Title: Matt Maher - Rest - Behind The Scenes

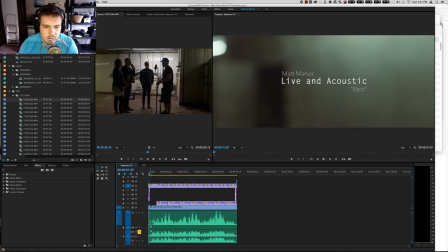0:00 Hey guys, Evan Borcia here and today I just want to do a quick breakdown of
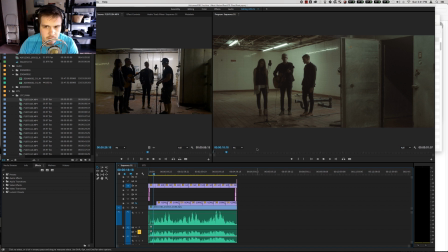0:05 this recent one-shot acoustic video that I did with Matt Marr.
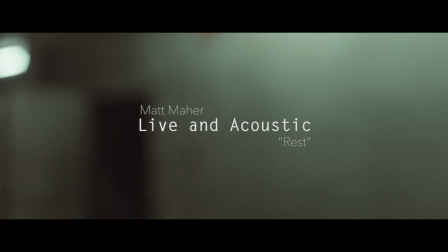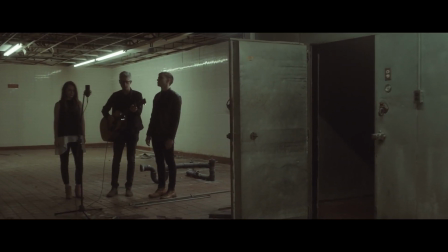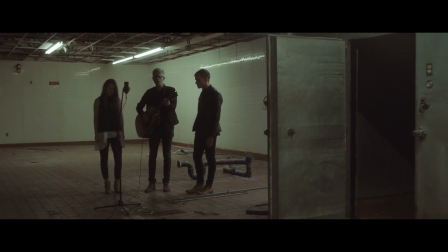0:22 So one of the interesting things about these projects is that the goal is to do them as simply and naturally as
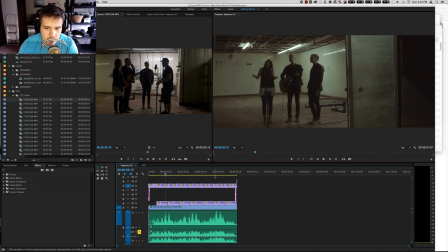0:30 possible. so they're they're really pretty simple um but I just kind of wanted to walk through the thought process and thankfully I had Mr.
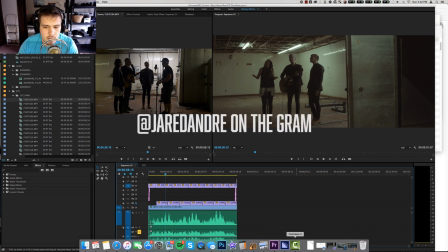0:39 Jared Andre around um to help record some behind the scenes stuff so you guys
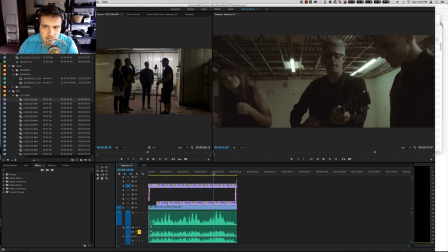0:44 can kind of see what's going on if you haven't seen this video yet you can go to my vimeo uh
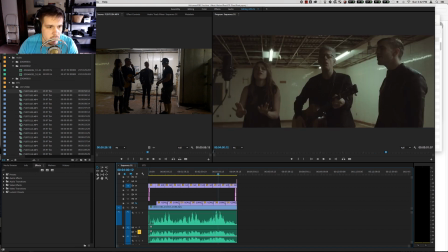0:49 vimeo.com slash eborsier and check it out um so
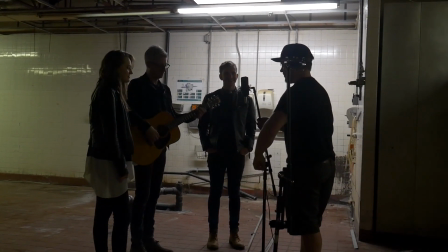0:55 a little bit of backstory um just on the
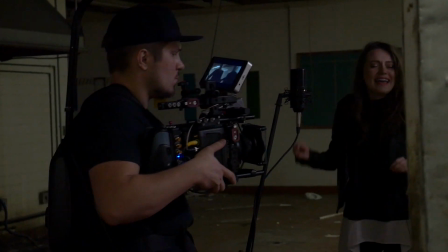1:00 equipment we were using there is the alexa mini with a contacts
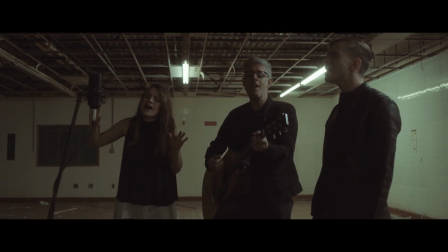1:08 28 millimeter on it and a one quarter pro mist and i'm using my
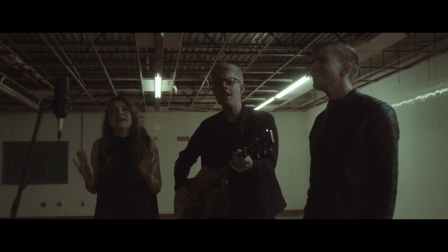1:15 small hd 702 on my easy rig mini strong and that's kind of the the gear
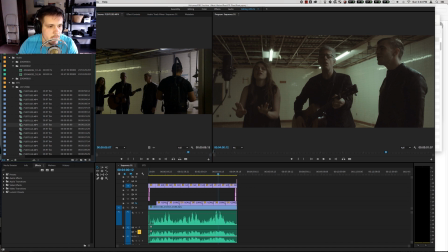1:22 rundown there's no lighting this is all natural light and yeah so this
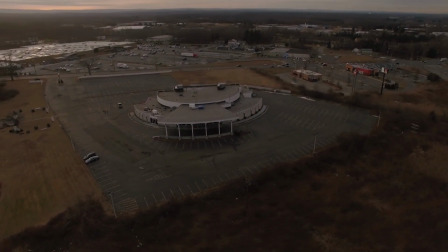1:30 location is something that I actually came across a few months ago on a shoot I was filming something this is an old banquet hall
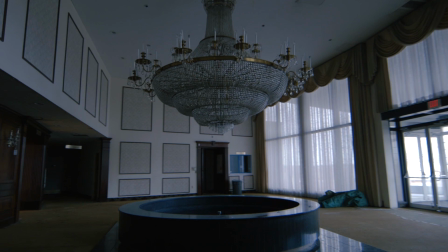1:39 that is owned by a church in Connecticut and they're working on renovating it
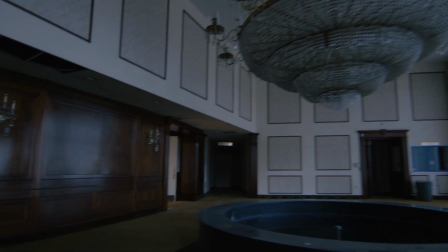1:43 and they're kind of trying to raise funds and whatever so they asked me if um
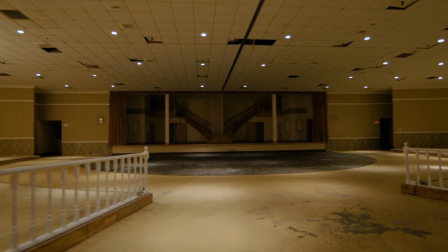1:48 if I could come help do a video on their fundraising so we came out there and was filming and i was like this place is so cool would
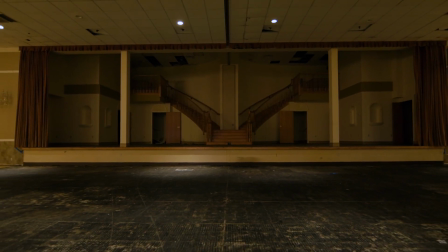1:56 you ever let me use it for a shoot before it gets fixed up and they're like yeah sure why not um so i asked a
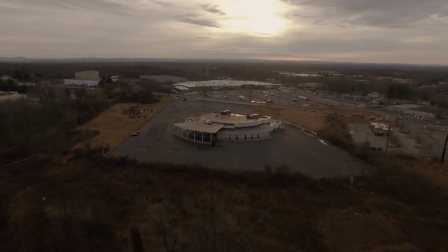2:04 few months later i was like hey this guy's coming to town we need a location for a video can we shoot here and uh they were so kind as to let me
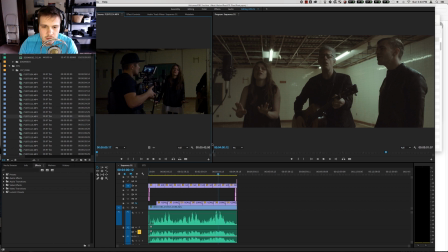2:11 in so big thanks to the church there for their willingness to let us use the space.
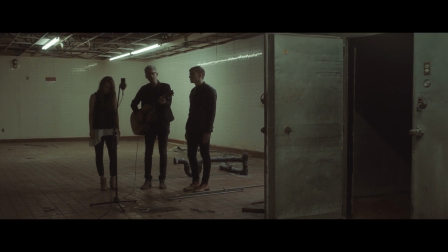2:18 If you go to the wide shot here you can see we have three musicians,
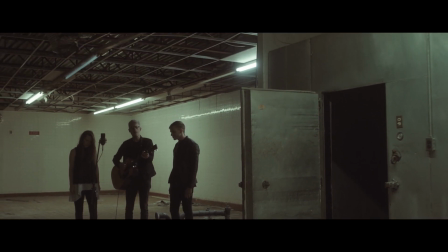2:22 we have one microphone, and then a direct line running from the guitar.
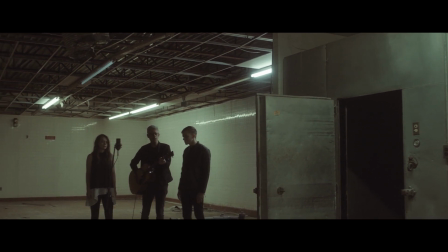2:28 Both of those lines are running into a Zoom H6.
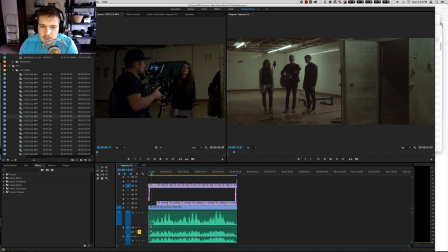2:33 The microphone is an MXR condenser, or not MXR, MXL condenser, and we decided to just kind of mic all three of these
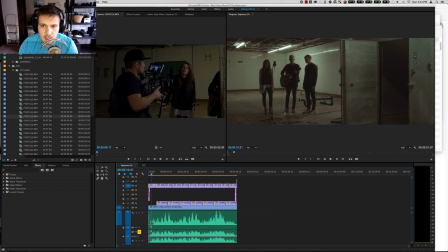2:47 people in an ensemble kind of format rather than close micing everyone just for a different sound,
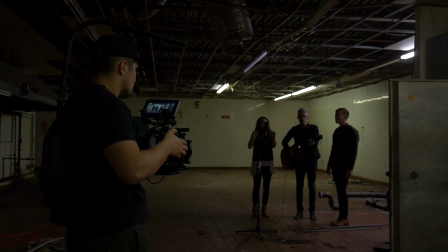2:54 partially because this room was super reverb-y and we wanted to get a lot of that natural reverb too.
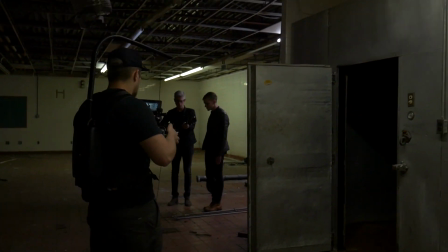2:59 So this is a kitchen that is currently all torn apart, so we were walking around the building and I decided this was my favorite place because there were a
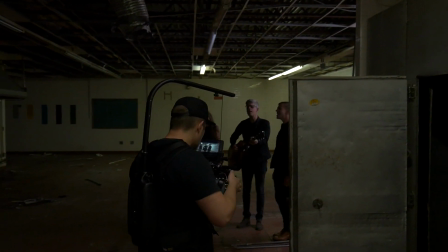3:08 lot of cool lines and cool light and it was had some cool reverb but they do have some other cool rooms in there so
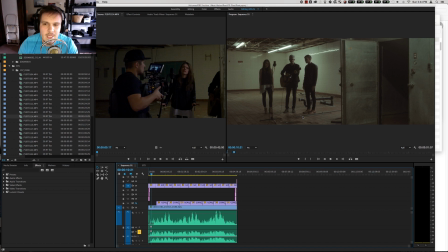3:14 if you see any other videos for me soon they might be from the same building um so we picked this spot for them
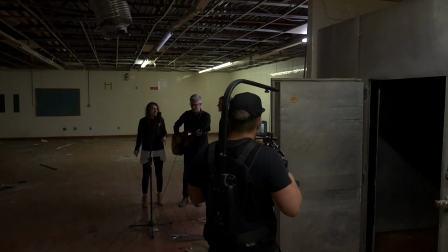3:22 because there were kind of a couple fluorescent banks obviously you can see in this
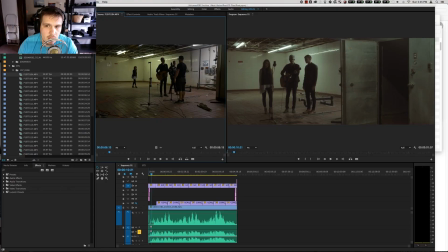3:27 building and there was this one odd one that was slightly different color it was a
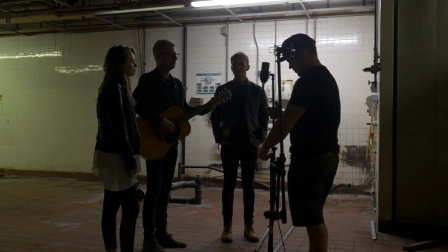3:33 little cooler and cleaner and off to the side and all the other ones kind of
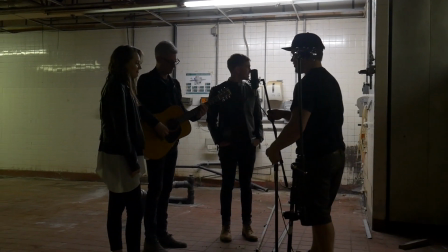3:37 closer to the camera in the wide were dead so that
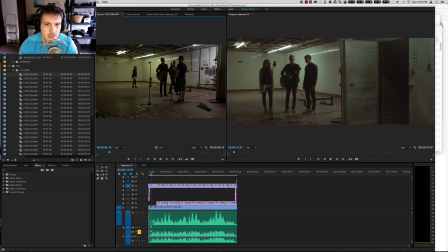3:42 was the most high contrast place we could put them that if I put them here we could kind of key them off this fluorescent over here and